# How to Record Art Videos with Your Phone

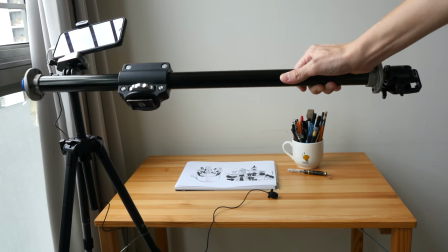(11:45)
I'll link in the video description below but to get this you have to spend extra money
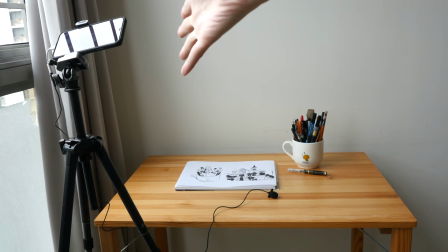(11:50)
so recording like this is actually good enough there are
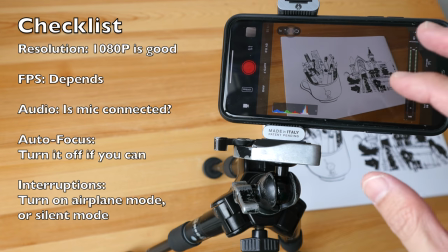(11:56)
five things you should know before you start recording make sure you know the resolution you are
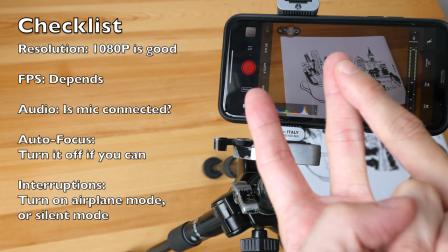(12:02)
using the frame rate that you are using whether or not
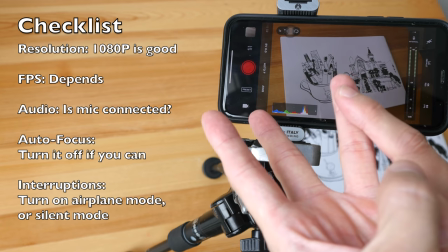(12:07)
the mic has been connected properly make sure you turn off the
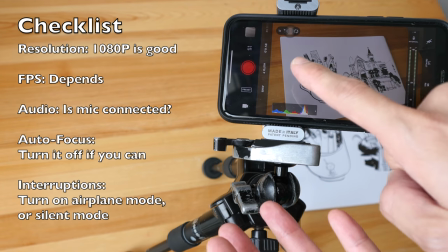(12:13)
auto focus if you can turn that off and lastly make
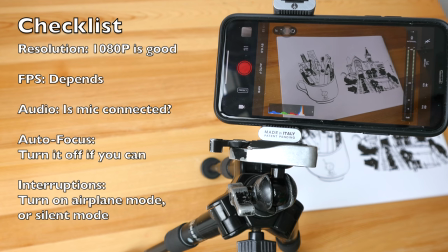(12:18)
sure you turn on the airplane mode or at least silence your phone because you don't want your phone to vibrate when a call comes in or worse still your phone to
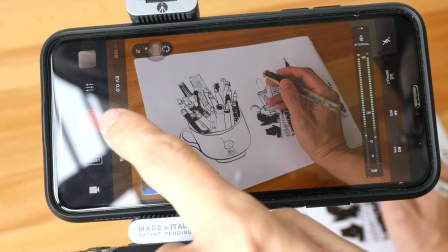(12:28)
ring when you are talking some phones may not allow you to turn off auto focus
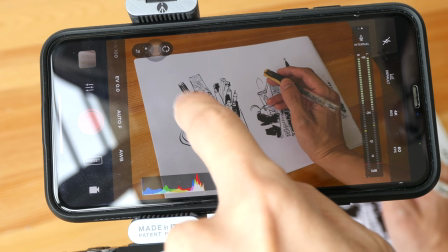(12:33)
so in that case please tap on the thing that you want to focus
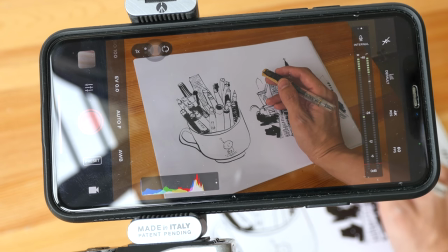(12:38)
on before you start recording and hopefully the focus will not shift
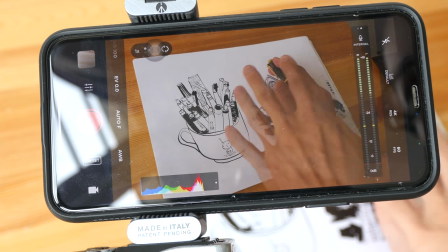(12:43)
in this case from the paper to your hand and make the art
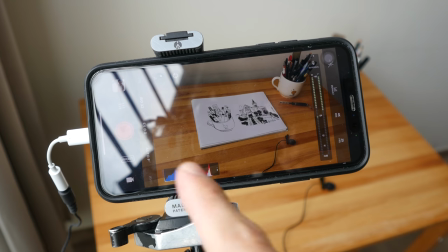(12:49)
blur currently i have the lavia mic connected
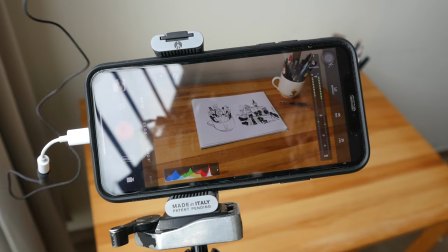(12:55)
make sure while you're recording the cable cannot be seen so i try to have the cable behind me or I have the cable underneath my shirt and if your camera
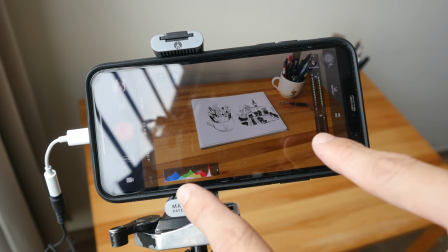(13:09)
only has one lens and you can see the artwork is actually quite small then you
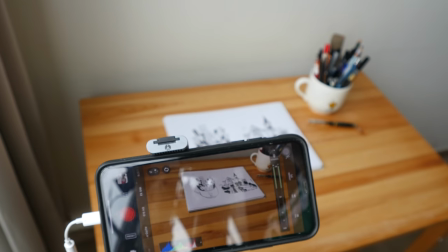(13:14)
will have to adjust the tripod maybe make it lower and
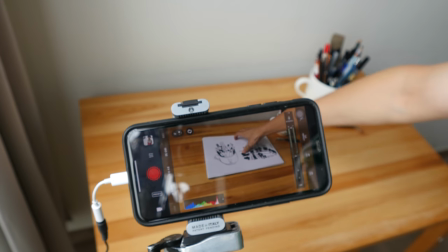(13:20)
push your sketchbook or your paper closer filling
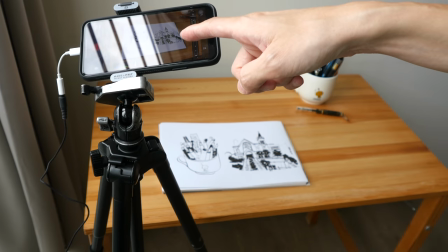(13:26)
the screen with your art is important because you're making an art video people want to see your art
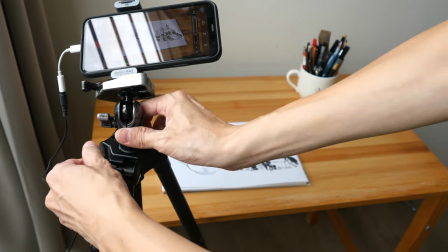(13:31)
so you can adjust the height using this or you can adjust the height with the legs
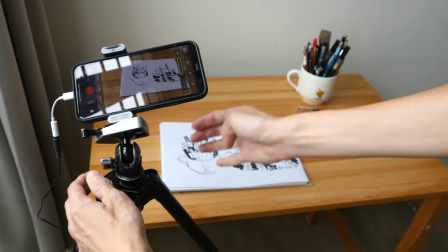(13:38)
just bring it down as close as possible without clipping
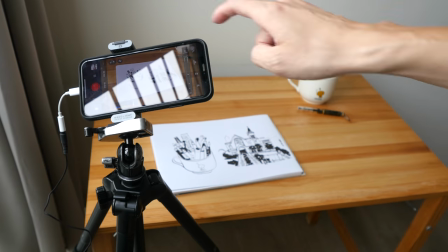(13:43)
out the image so make sure that you can see the whole piece of
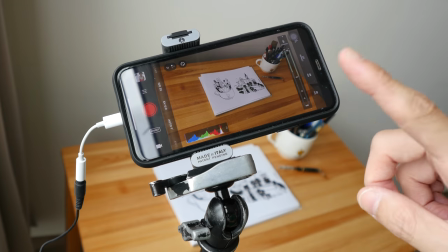(13:48)
paper or your art properly if your phone has a telephoto lens you can actually raise
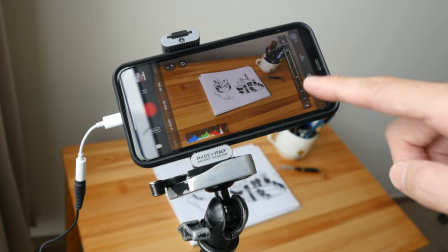(13:54)
the tripod higher up and move the phone further away from your art and then
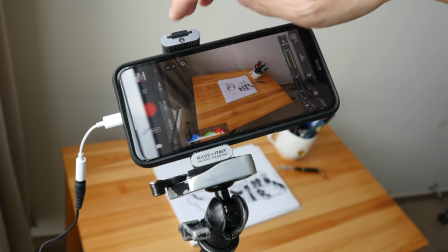(13:59)
use the telephoto lens to frame your art.
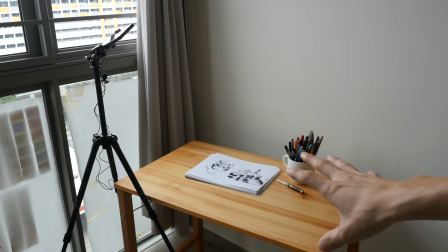(14:03)
I prefer using a telephoto lens because when I sit down I don't want my head to hit the camera.
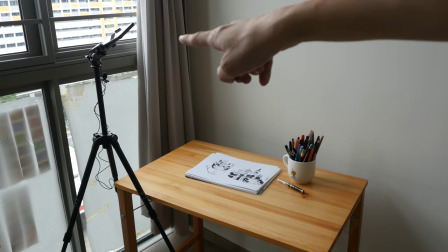(14:11)
If I'm using a wide-angle lens I have to move the phone further down so that it's closer to
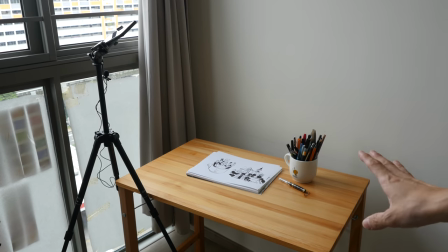(14:16)
the art and chances are I'm going to hit the phone with my head.
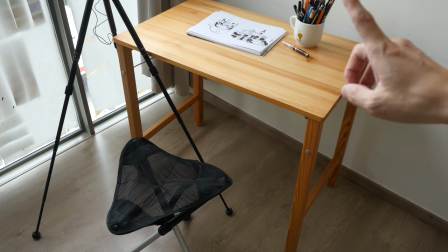(14:21)
I'm usually seated like that behind a tripod behind the table and
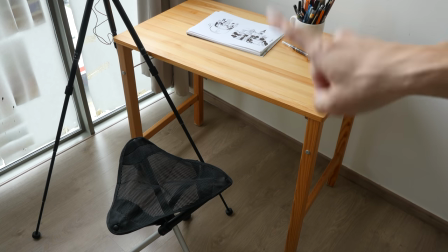(14:25)
I will try my best not to hit the tripod otherwise there will be shaky
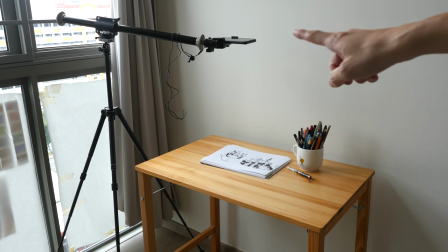(14:30)
footage i don't usually use the horizontal tripod arm because it's a hassle
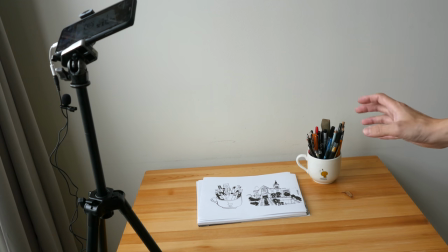(14:35)
to set up and to keep now if you are a right hander and you're drawing make sure that the camera is standing on the left side
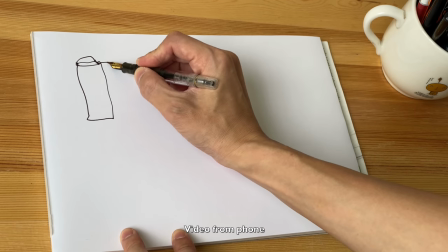(14:45)
on the opposite side so that when you're drawing your hand will not block the
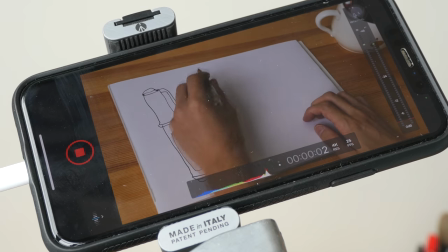(14:49)
camera from recording your art and this is what's going to happen if you are a
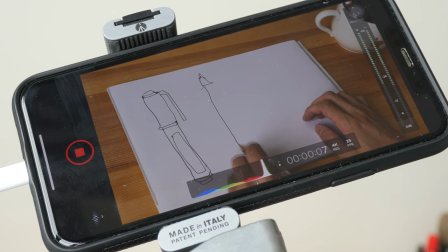(14:54)
left-hander and your camera is placed on the left side so your hand is very likely going to block the camera I mean people want to see your art when you are drawing
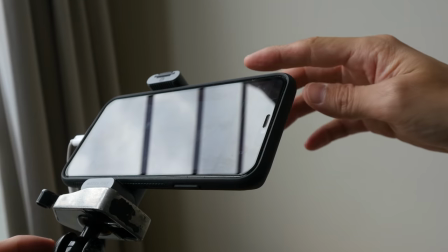(15:09)
when you are making an art video and as much as possible try to have the
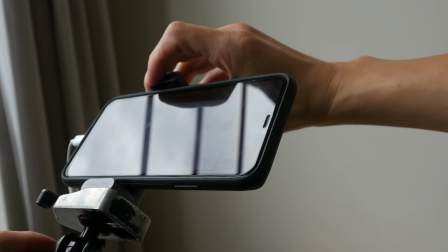(15:14)
camera closer to your artwork so I mean just turn this around to show you
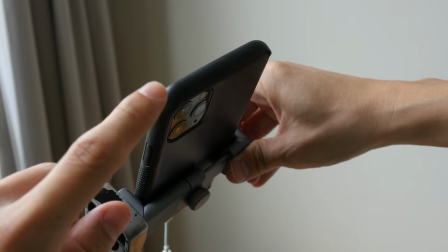(15:20)
where the camera is so it's at the bottom right side if you
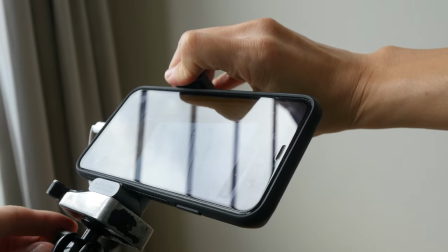(15:25)
look at the screen here it's actually at the bottom
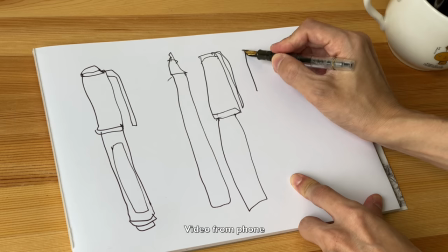(15:30)
right side so this is how it's going to look when the
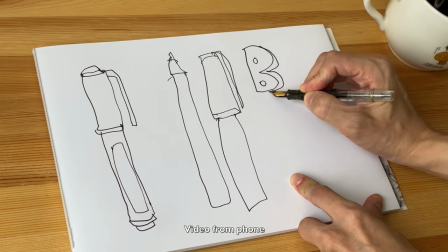(15:34)
camera is located at the bottom right side